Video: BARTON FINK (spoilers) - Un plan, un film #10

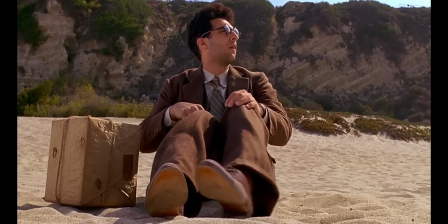[0:17]
Après avoir vécu une véritable horreur dans cet enfer hollywoodien et son climax enflammé, Barton vient se poser sur une plage.
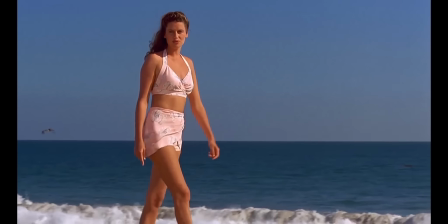[0:24]
Une jeune femme s'y promène et la conversation s'engage.
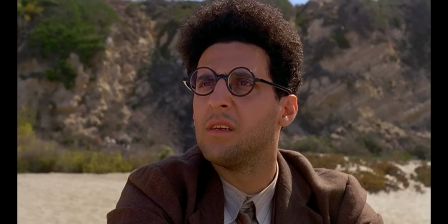[0:27]
Après avoir échangé quelques phrases, Barton reste ébahi devant la contemplation d'une scène qui lui rappelle celle représentée sur un tableau dans sa chambre d'hôtel.
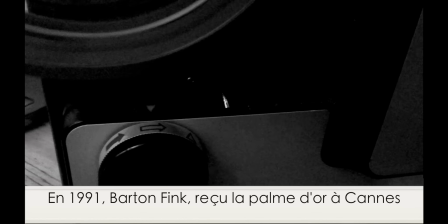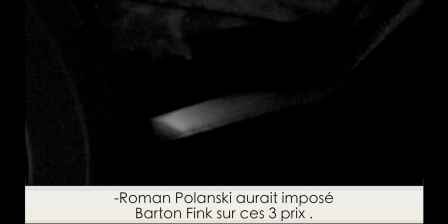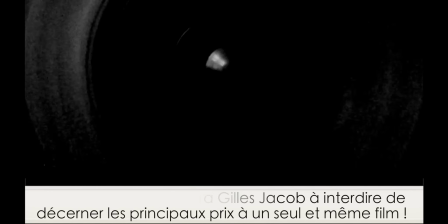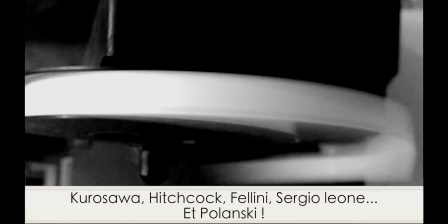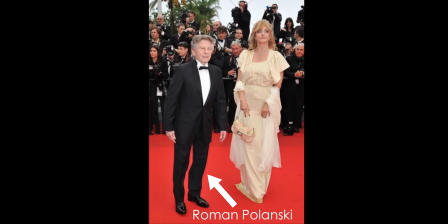[1:00]
Barton Fink a été célébré en 1991 à Cannes par le jury de Roman Polanski, et il est vrai qu'il y a quelque chose de très polanskien ici,
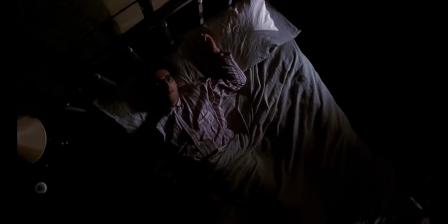[1:07]
avec ses lieux exigus, cette ambiguïté latente et cette atmosphère qui suinte le fantastique alors que rien dans le récit ne semble l'être.
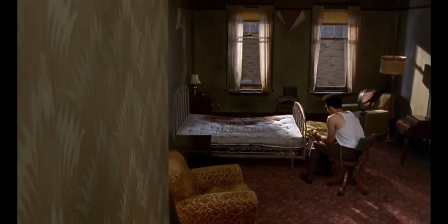[1:15]
Toute cette oppression inclinée de la mise en scène ne semble trouver un échappatoire que dans ce tableau qui orne le mur de la chambre de Barton,
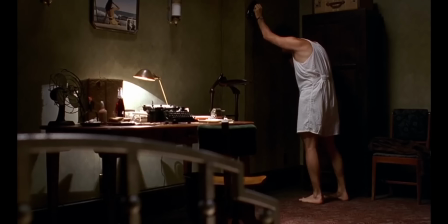[1:21]
tableau qui nous renvoie directement à l'image de fin. On pourra donner tous les sens du monde à cette relation entre le tableau et cette scène.
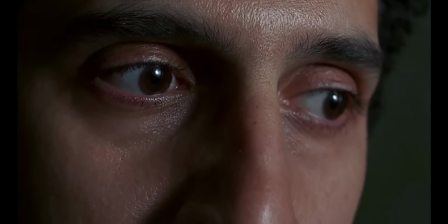[1:28]
Certains vont jusqu'à assurer qu'il s'agit là de la preuve que Barton est fou, encore et toujours enfermé dans sa chambre d'hôtel.
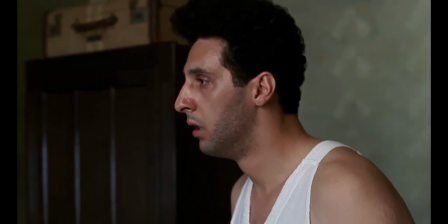[1:34]
Je ne pense pas qu'il faille chercher quelque chose de si alambiqué, puisque rien ne vient valider cette hypothèse et surtout, elle est contredite par l'image elle-même.
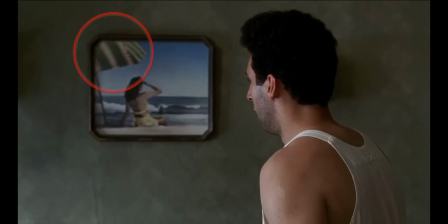[1:41]
Sur le tableau, on voit clairement un parasol, là où dans la scène finale, il n'y en a aucun.
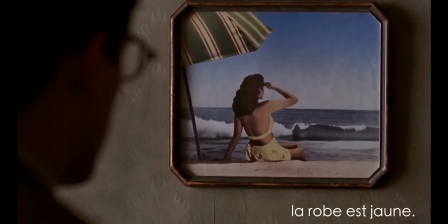[1:46]
Si Barton fantasmait en regardant son tableau, l'image serait probablement plus fidèle, et il n'y aurait aucune raison qu'il se coltine la fameuse boîte en carton.
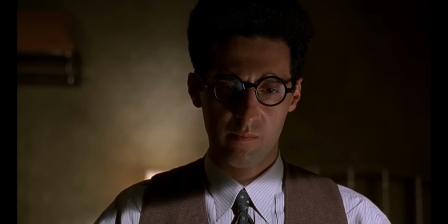[1:54]
Et puisque la folie de Barton est une thématique qui n'est soulignée à aucun moment, je préfère laisser à chacun le champ libre des théories farfelues et me recentrer sur les éléments concrets que propose le film.
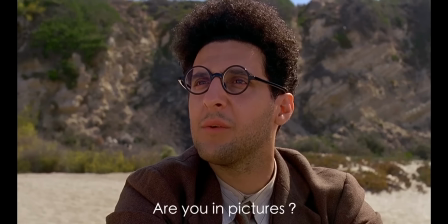[2:04]
Dans cette scène, Barton demande à la jeune femme, que l'on pourrait traduire par Généralement reformulée ainsi Mais avec une traduction plus littérale, nous avons
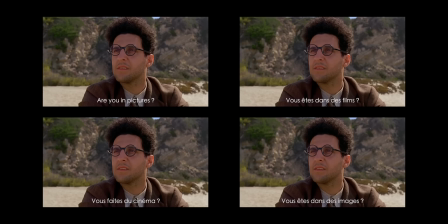[2:19]
Ce jeu de mots, confondant film, cinéma et image, est impossible à retranscrire en français.
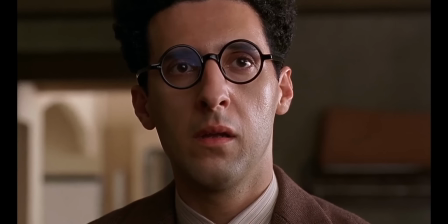[2:24]
Cette association d'idées entre cinéma et image pousse non pas à se questionner sur la réalité ou non de ce que Barton voit,
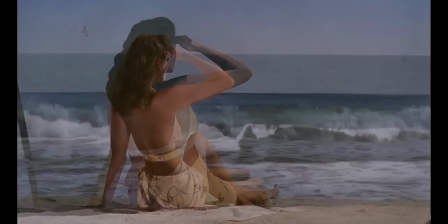[2:30]
mais plutôt à nous demander, nous spectateurs, si le cadre du tableau et le cadre de l'écran de cinéma ne sont pas intimement liés de manière symbolique.
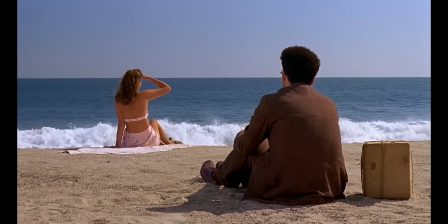[2:37]
En effet, lorsque la jeune femme prend la même position que celle du tableau, elle semble tout droit sortir d'une image, comme Barton l'avait suggéré plus tôt en disant Et en tant que spectateur, Barton se retrouve troublé par cette similitude ce qui lui confère un étrange sentiment d'irréalité.
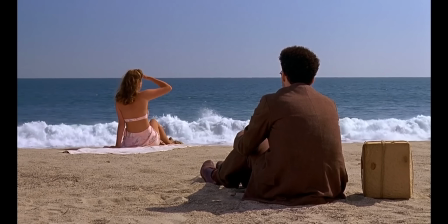[2:53]
Lorsque juste après le cadrage suggère une vision subjective, le spectateur intradégétique, Barton Fink, est remplacé par le spectateur extra-dégétique, nous-mêmes.
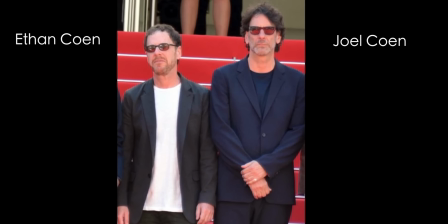[3:02]
Les Coen nous invitent à nous immerger dans le sentiment surréaliste de la scène. Je ne pense pas qu'il faillit trouver un sens profond,
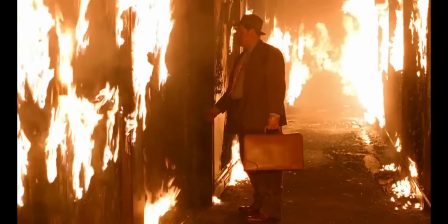[3:08]
il s'agit juste d'un moyen de nous faire ressentir la puissance évocatrice du cinéma qui parvient à nous faire ressentir des sensations bouleversantes sans qu'elles aient forcément un sens.
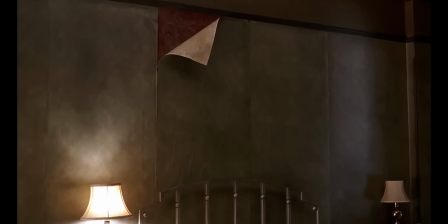[3:17]
Et c'est d'ailleurs parce qu'elles n'ont pas de sens qu'elles sont bouleversantes, faisant plus appel à nos sens qu'à nos capacités intellectuelles.
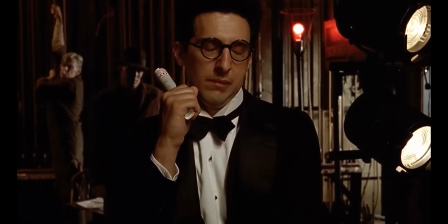[3:23]
A l'image de Barton, le cerveau, qui en intellectualise en trop le monde autour de lui, en est coupé, enfermé dans ses certitudes, sa vision étriquée.
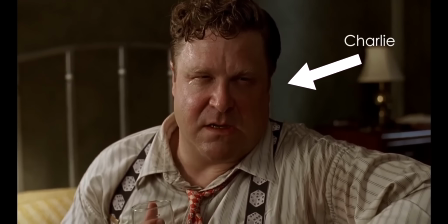[3:30]
Ne pouvant même pas communiquer avec Charlie, le viscéral, l'empathique, qui ressent le monde dans ses tripes et qui cherche à libérer Barton de cette prison conceptuelle.
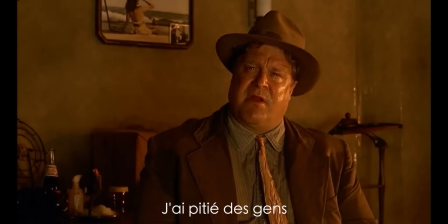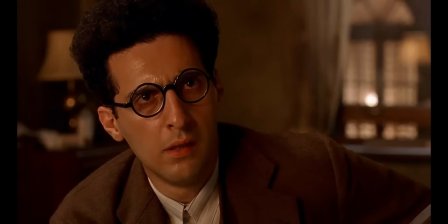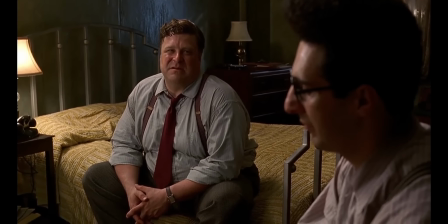[3:47]
C'est pour cette même raison que Charlie est entouré de symboles appuyés comme ces flammes rappelant l'enfer et un discours fachisant, pour brouiller les pistes.
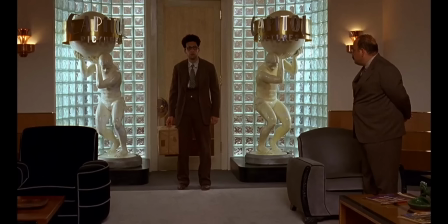[3:56]
L'action se passant pendant la montée du fascisme en Allemagne, on a une symbolique qui s'ancre dans la réalité,
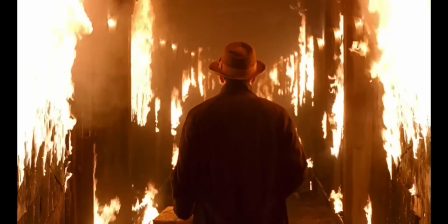[4:01]
mais qui est contrebalancée par cette métaphore des enfers qui, elle, est totalement métaphysique.